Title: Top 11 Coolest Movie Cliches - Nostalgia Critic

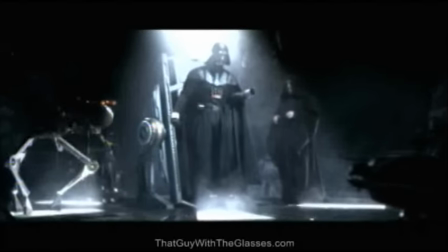742s
And of course, the ultimate puss-out moment in any Star Wars movie.
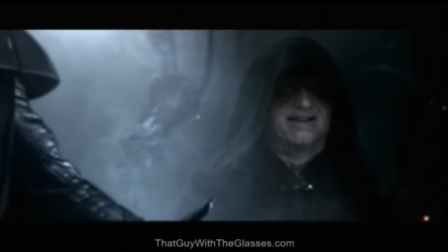747s
And that's saying a lot.
No!
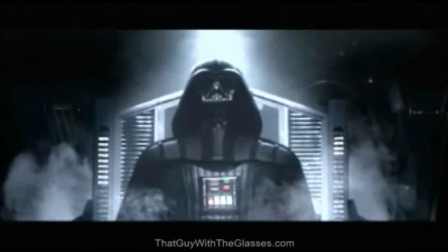753s
This especially pissed people off because now Darth Vader has his suit on.
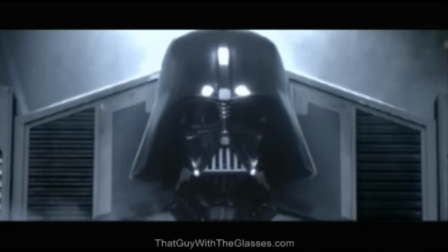758s
He's badass. He's the character we all recognize. He wasn't whiny Anakin anymore.
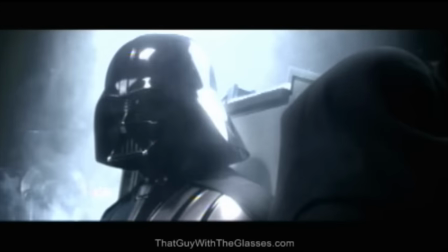763s
And what's the first thing he says? Where's my girlfriend? I want to see my girlfriend!
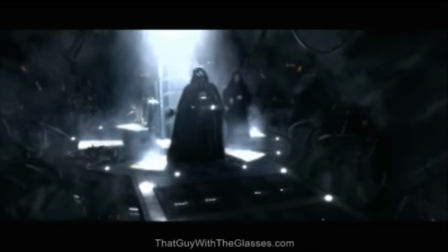767s
What, she's dead?
No!
Hell, Mr. Bill sounded more butch than you!
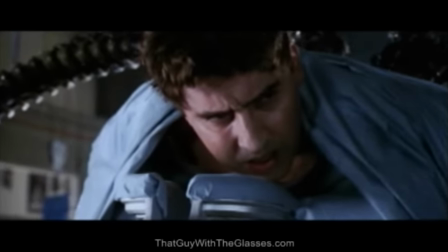776s
So, if the art of drama could be reduced down to simply one word, I think we all know what it would be.
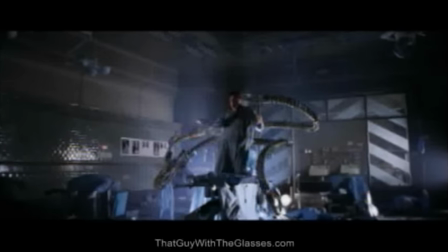781s No! No!
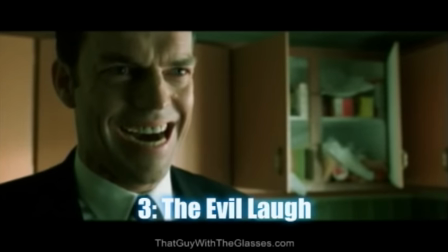789s
Number 3. The evil laugh. Again, half of the time it almost seems like there's no reason for it.
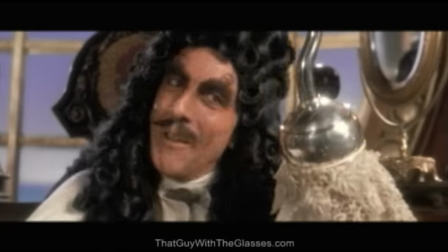797s
Something goes right for the bad guy, and they always let out a gush of evil laughter.
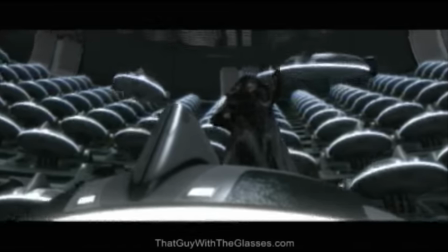804s
I mean, it's not like if something goes good for someone else, they let out insanely loud laughter. Oh hey, I found my lost state ID!
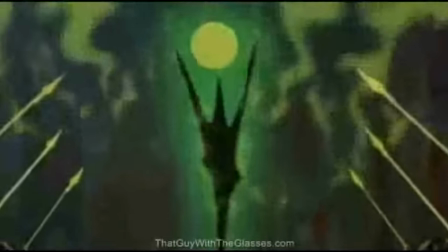816s
For whatever the reason, it's always great. And there have been some real fantastic evil laughs.
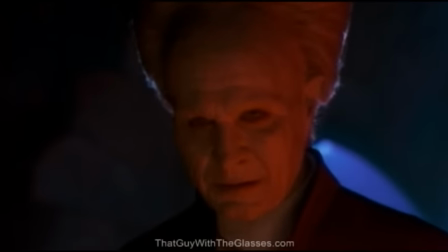822s
Like, remember Gary Oldman in the remake of Dracula?
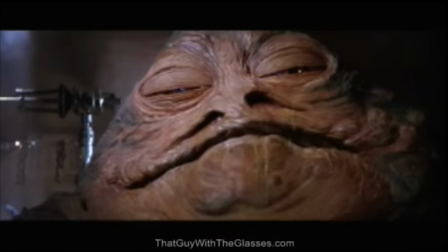829s
How about Jabba the Hutt's evil chuckle in Return of the Jedi? The Joker, good God!
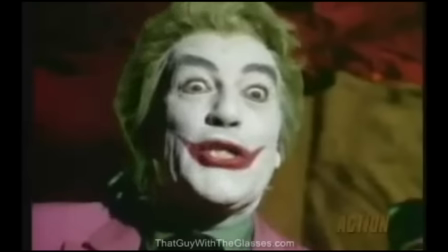836s
Every laugh from every variation of the character was just awesome.
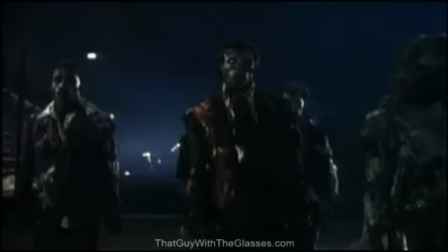845s
Even Michael Jackson knew if you wanted music videos about zombies to end right, you need a Vincent Price cat.
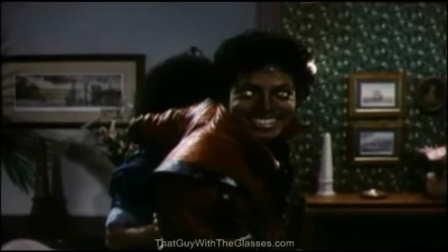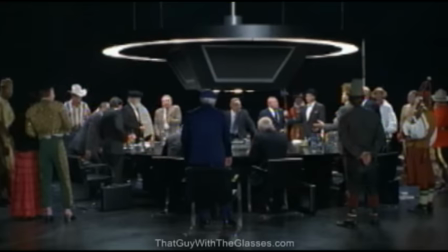857s
This too has been satirized to death, particularly in the Austin Powers movies, as they ask the question, what does a villain do after they stop laughing?
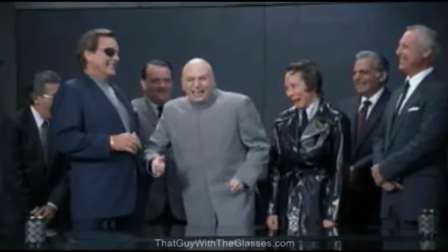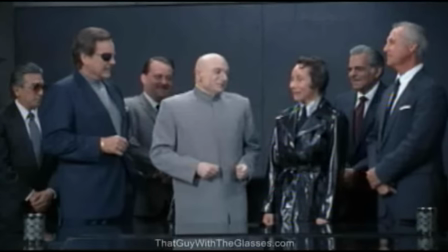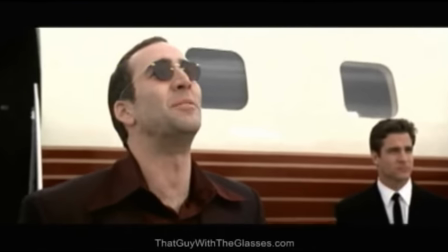879s
Yeah, it's goofy, but when it's done right, it's sweet laughter to our ears, and can pretty much put a smile on anybody's face.
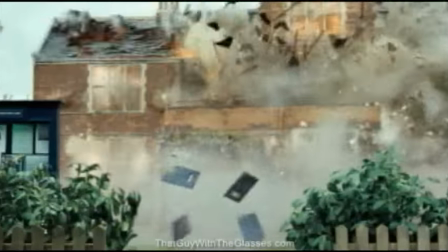890s
Number 2. Walking in a straight line.
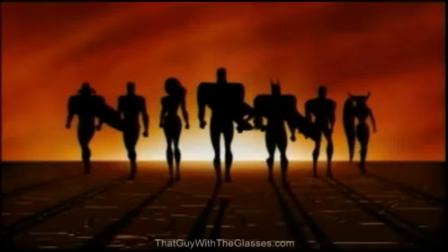897s
This shows that the group is together and are ready to kick some ass.
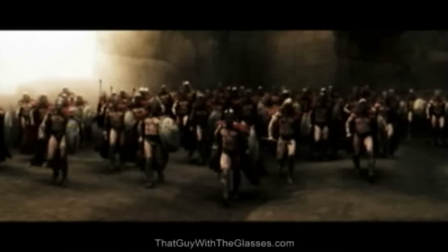900s
Something about the strength in numbers and organizations just makes this scene look so awesome.
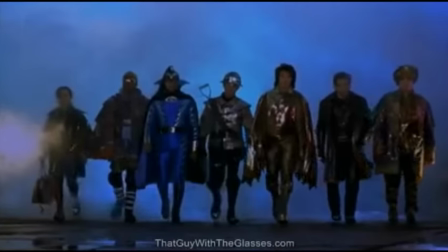906s
I think just about any group of people can do this and they can look great. Hell, we even did it in Kickassia, and we look pretty cool.
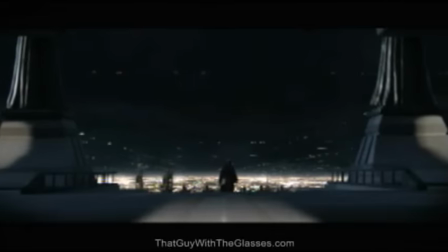914s
Well, for the most part. Even a whiner like Anakin suddenly grows some balls when he has a line of soldiers behind him.
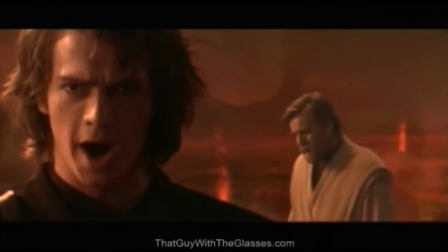920s
Look at him here. A little pipsqueak who switches sides in a millisecond and starts crying over it. Wah, wah, wah. But once you put a straight line of people behind him, holy shit, he's suddenly badass!
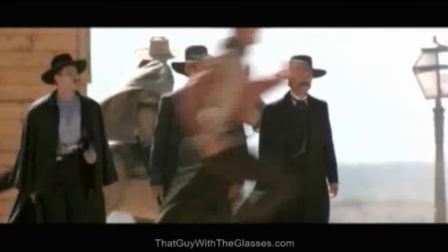930s
I'm actually looking forward to children being slaughtered! The movie that probably exploited this the most, again, was Tombstone.
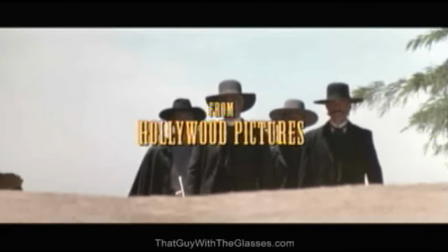937s
They liked this straight line so much that they actually closed out the movie with it. And can you blame them?
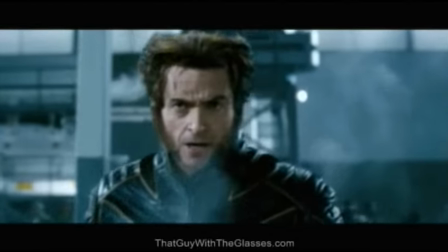942s
It's freaking cool! Even in movies like X-Men 3, just standing in a straight line looks pretty hardcore.
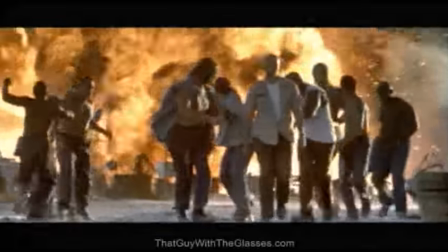948s
I gotta admit, I don't see this all the time, but when I do, it always upgrades the movie's awesome levels.
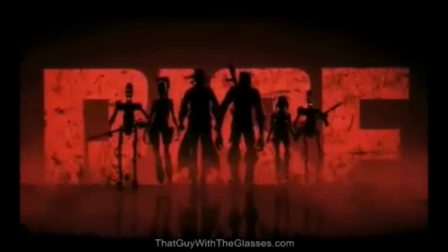954s
It looks tough, intimidating, and organized.
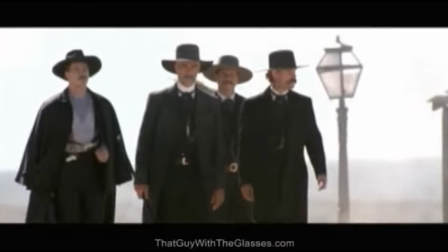957s
You know a group means business when they all stand together, and it always makes for one of the coolest, if not the coolest, moment of a movie.
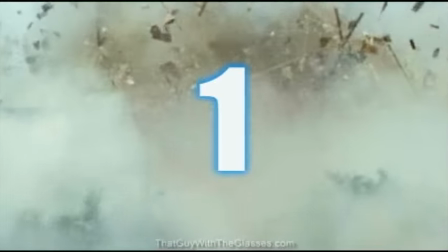966s
The number one coolest cliche is... slow motion.
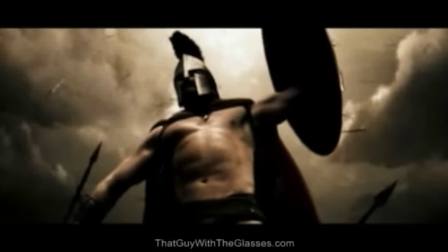972s
Well, yeah, pretty basic, isn't it? Fight scenes, close-ups, whatever.
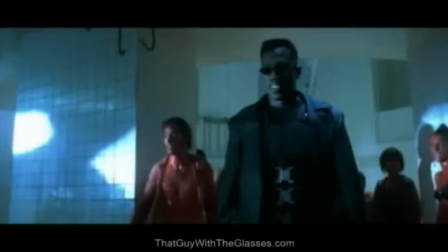976s
Everything seems to look better in slow motion. There have been online videos, comedic sketches, even entire shows just dedicated to how things look in slow-mo.
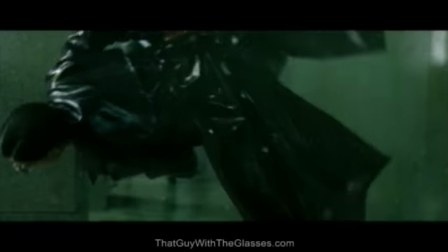985s
It's just so much more grand and powerful when you can see the movement of every little part on screen.